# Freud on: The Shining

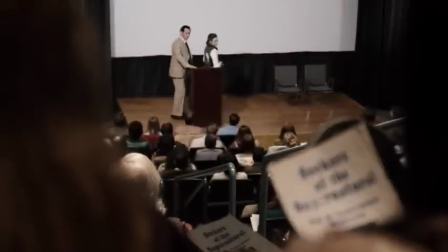It can be argued that modern horror films don't delve into the psyche and leave an impression of fear lasting long after the end credits,
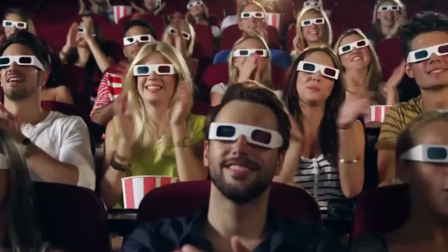instead relying on loud noises and jump scares which the viewer instantly laughs off. In my opinion, true horror shouldn't be laughed at or made for pure entertainment.
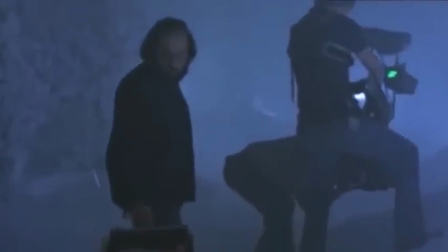But how is this possible when we are aware that what we are watching on the screen is all fantasy?
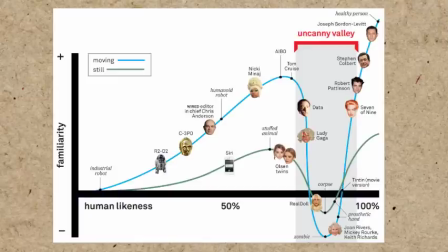Roll video. This is where the uncanny steps in, and today we'll see how Stanley Kubrick uses this concept to its fullest.
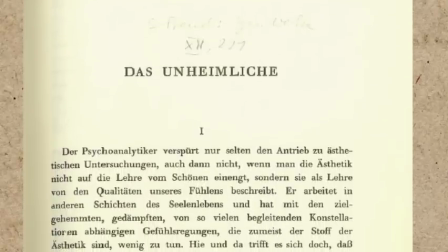In his 1919 essay, Das Unheimlich, Sigmund Freud defines two key German words, unheimlich and heimlich.
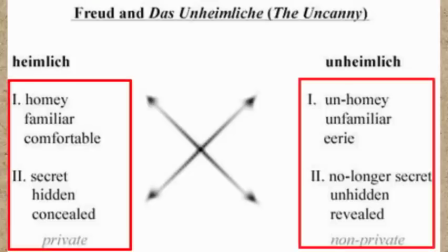Heimlich translates as canny or homey, and unheimlich translates as uncanny or unhomey.
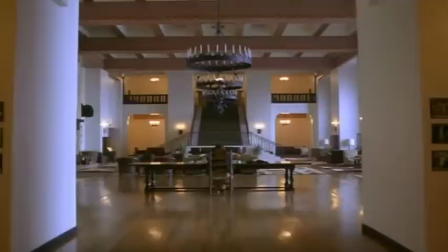Freud's thesis is that the uncanny is a revelation of what is private and concealed, of what is hidden.
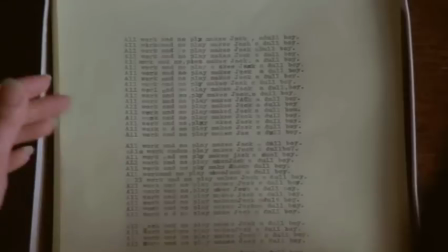Hidden not only from others, but also from the self, i.e., the repressed.
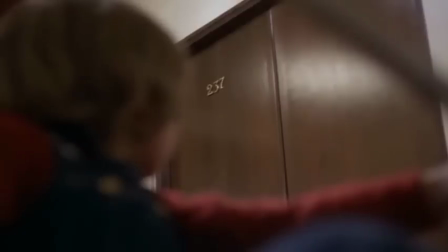For Freud, uncanny reveals something in the home that is supposed to be a secret.
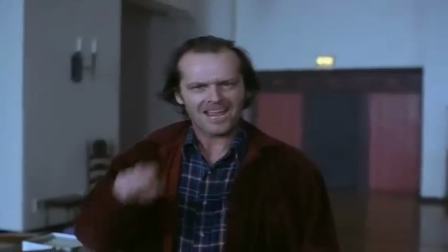Now, you might be asking what any of this has to do with The Shining. As we know,
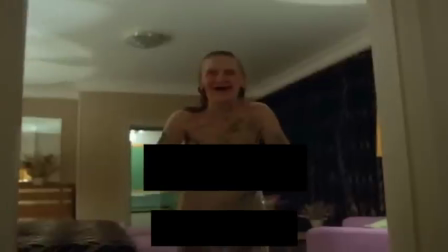fantasy is different from reality, as it does not require any sort of reality testing.
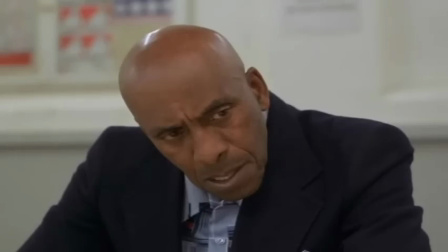In other words, if the uncanny events are presented as normal in a story,
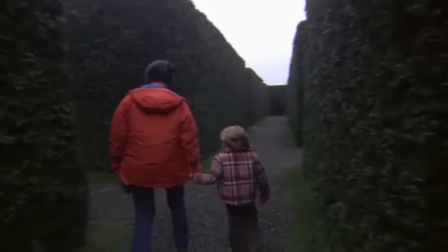then the viewer will adjust their expectations to this so-called normal state of fictional reality.
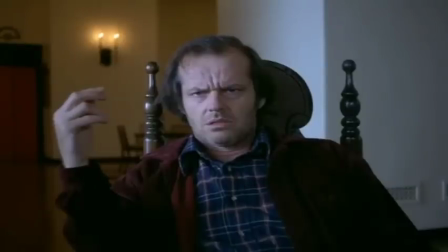And so Freud concluded that for this reason the viewer might not experience the uncanny in a fictional universe.
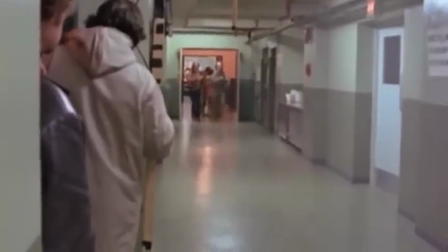But Kubrick creates the uncanny effect by making a pretense to realism,
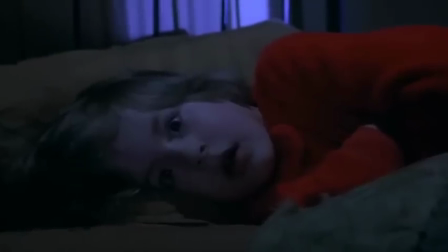because we as a viewer believe that the real conditions of life being narrated.
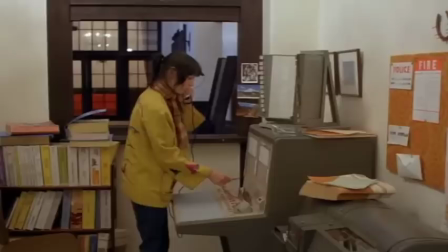Thus, there is a discrepancy between reality and fantastic events in The Shining when we are removed
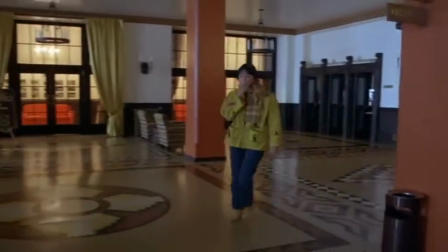from our initial ordinary and comfortable associations with the images of the Overlook Hotel.
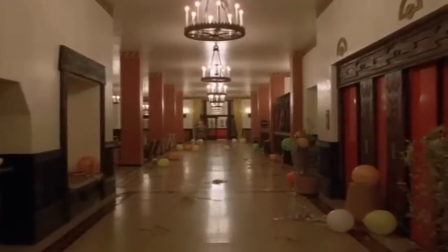Let's take a look at one of the most notable aspects of the cinematography in The Shining.
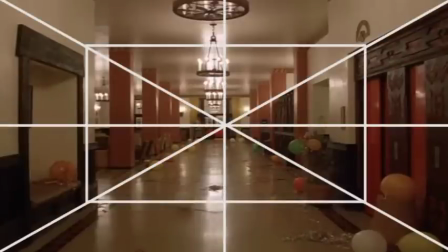Kubrick's use of the one-point perspective, which is when the lines in the camera shot are parallel with the viewer's perspective and converge in a vanishing point in the center of the frame.
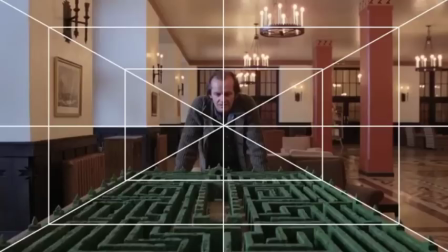This technique is perhaps most recognizable in the scene where Danny rides his tricycle through the hallways in the hotel.
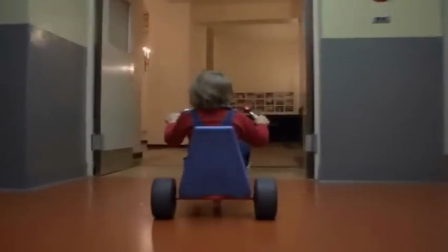In this scene, we notice that the movement of the lines runs parallel to the walls, ceiling, and carpet, bringing our line of sight to the center of the frame.
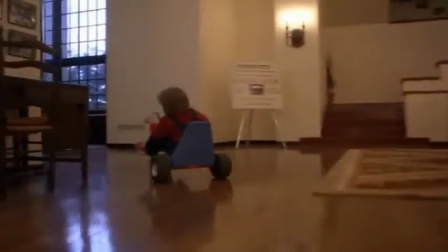Kubrick's Steadicam allows the take to continue undisturbed,
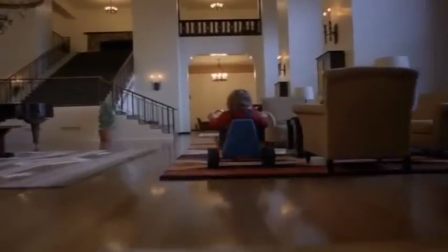and the effect of this actually makes the scene appear longer than it actually is, as well as the physical distance traveled by Danny.
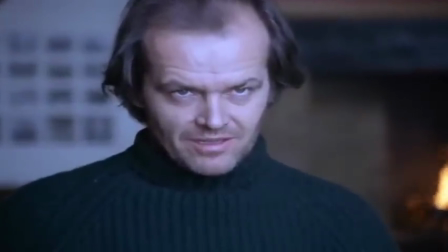You might not always be aware of it, but when we watch movies, our eyes are more often familiar with 0, 2, or 3 perspective points rather than 1.
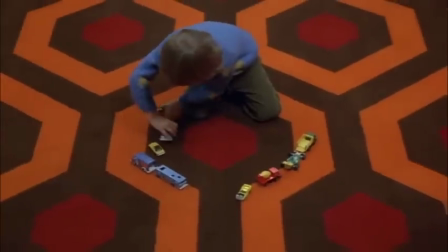Thus, Kubrick's filming techniques creates an uncanny vantage,
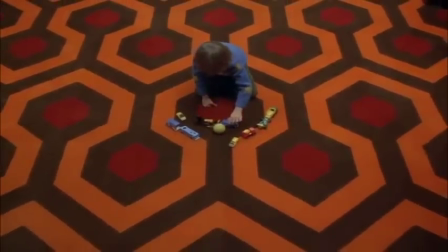because it conflates fantasy and reality through an illusion of space and time in the midst of the familiar settings of the hotel.
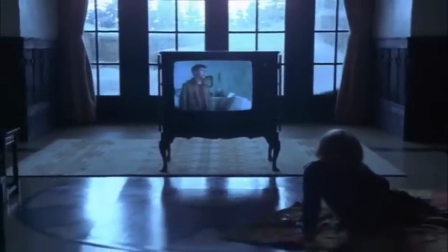And Kubrick uses this filming technique throughout the entire film. If we recall the opening credits,
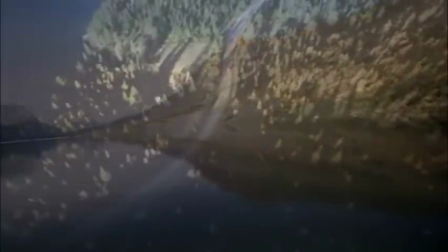the camera flies over a body of water and then moves through the Rocky Mountains while only focusing on Jack Torrance as he is driving down the road.
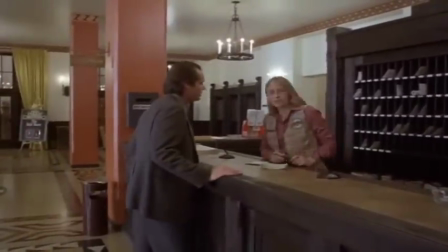Upon Jack's arrival at the Overlook Hotel for his interview to become the winter caretaker there, is still an abundance of human activity.
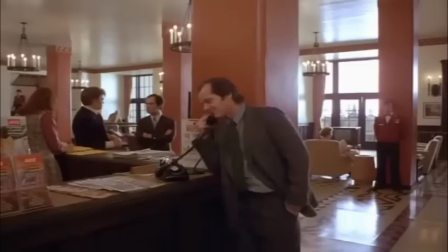The pre-Shining form in which we first encounter the Overlook Hotel shows several
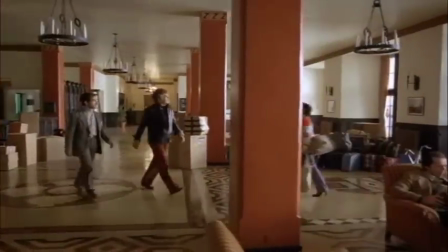medium shots of patrons walking in the lobby and carrying their luggage to check out of their rooms.
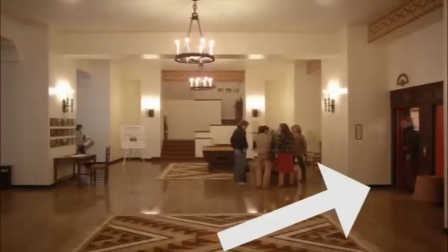We then see a shot of the twin red elevators that appear to be a very ordinary part of the hotel.
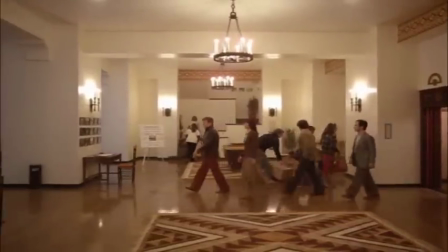The viewer's connection with the camera aligns with the ordinary landscape of the hotel,
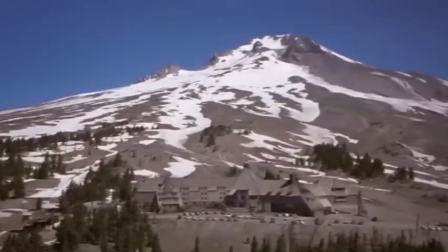and it is with the pre-Shining condition that Kubrick introduces the viewing
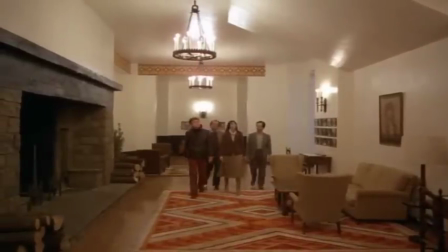to the hotel that he seems to be promising truth and verisimilitude.
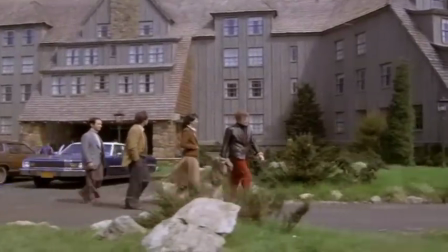But as the employees take their exit from the hotel, the viewer is introduced to a new camera angle, which is shown to break this promise.
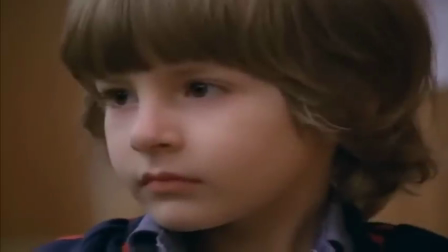Upon seeing the ghost twins for the first time, Kubrick closes in on Danny's face, cuts to the twins, and then cuts back to Danny.